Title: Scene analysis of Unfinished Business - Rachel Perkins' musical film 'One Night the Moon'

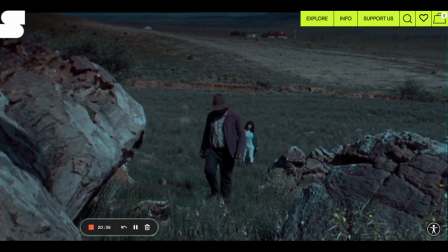1232s
Notice in the background, the Ryan homestead. Notice the trench line, okay? A border mark of Jim's quote unquote property, his land. And obviously Albert and Rose have started their journey on that land.
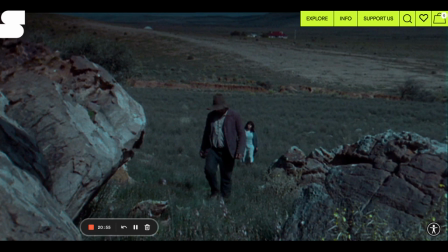1252s
Going back to the sergeant earlier on in my land, this is my land, this land is me, where he says, this is Albert's country. And that acknowledgement, that deep acknowledgement of the importance of country to Aboriginal Australia. But then, of course, you know, Jim's absolutely bigoted attitude, his 1930s,
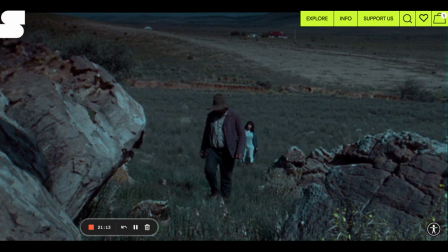1271s
his 2001 attitude towards land as a white Australian. You know, a greater concept of maybe governmental attitudes, societal attitudes, and how it diminishes Albert's character. And Perkins trying to have that conversation with us. But notice this beautiful mise-en-scene.
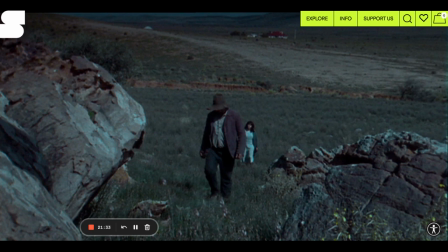1289s
The conclusion of the song played out in guitar riffs and chords as they travel out into the country. And it's going to end with just this really small amount of dialogue. And remember the importance of minimal dialogue. There is a dialogue economy, an economy of words in this text,
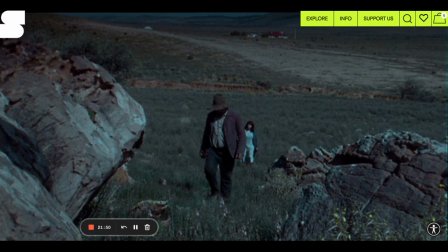1307s
where Perkins wants us to be aware that it's not the words that express ideas in this text. It's the cinematography. It's the musicality that conveys those rich ideas.
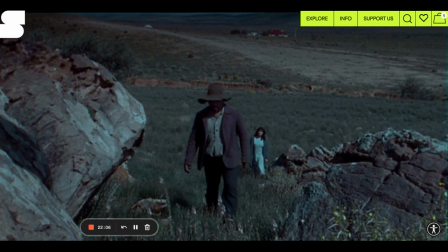1322s
You and me, ladies and gentlemen. If there's no quote better fixed for that discussion on reconciliation, unfinished business, keeping us sleepless, unfinished business, you and me. Okay, so remember, on the surface, in the diegesis of the film,
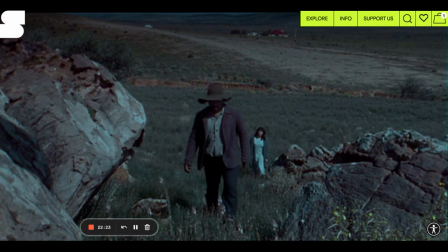1340s
Rose looking for her daughter, unable to rest until she finds her, seeking the help by breaking social conventions as a white woman at this time, the aid of this Aboriginal tracker, this honoured, respected individual,
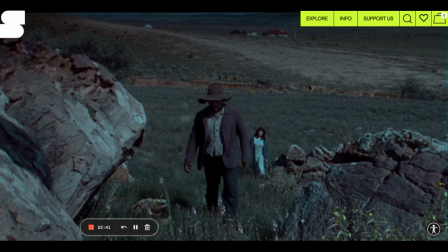1357s
Albert Yang, going forth into his country to seek his help. and him being prepared to assist her in his unfinished business of finding this young girl, knowing he can do it and finally being able to conclude this chapter in his story.
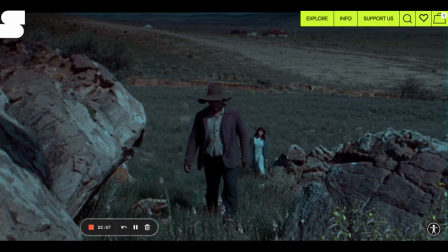1375s
But also reconciliation, that conversation. Perkins asking us to think about the unfinished business of building the bridge between white and black Australia.
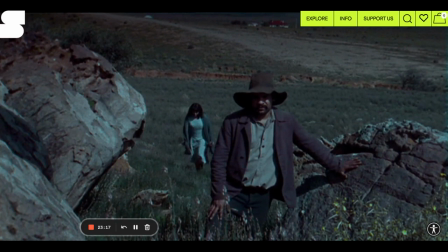1394s
And the cords close off. They've reached their zenith. The music fades out and there's only a few spoken lines here.
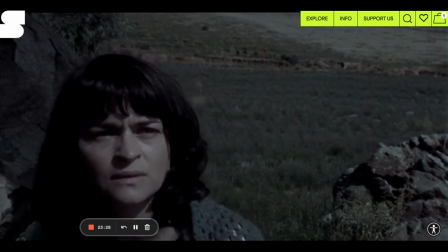1406s Emily followed the moon. Kids follow light.
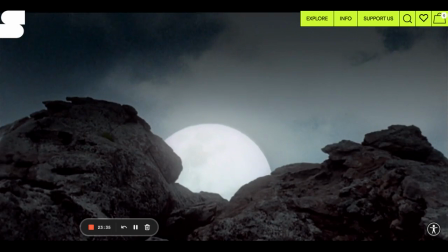1414s
Emily followed the moon. Kids follow light. That expertise, that low angle shot of Albert heroically declaring that she is heading in this direction. That as a child she followed the moon. and the rich, extended,
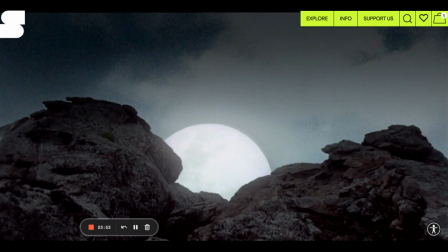1431s
metaphoric motif of the moon throughout the film as it rises over the mountains. We're in Rose's point of view here, watching the moon rise as her daughter would have watched the moon rise, indicating a full month, a full month's transition. We are now 28 plus days since Emily went missing.
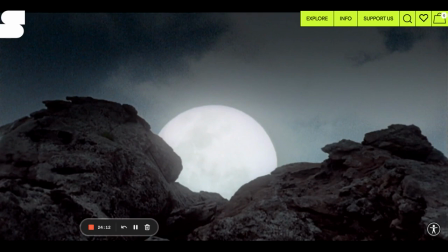1450s
So we already have this beautiful foreshadowing of the tragic end to this film.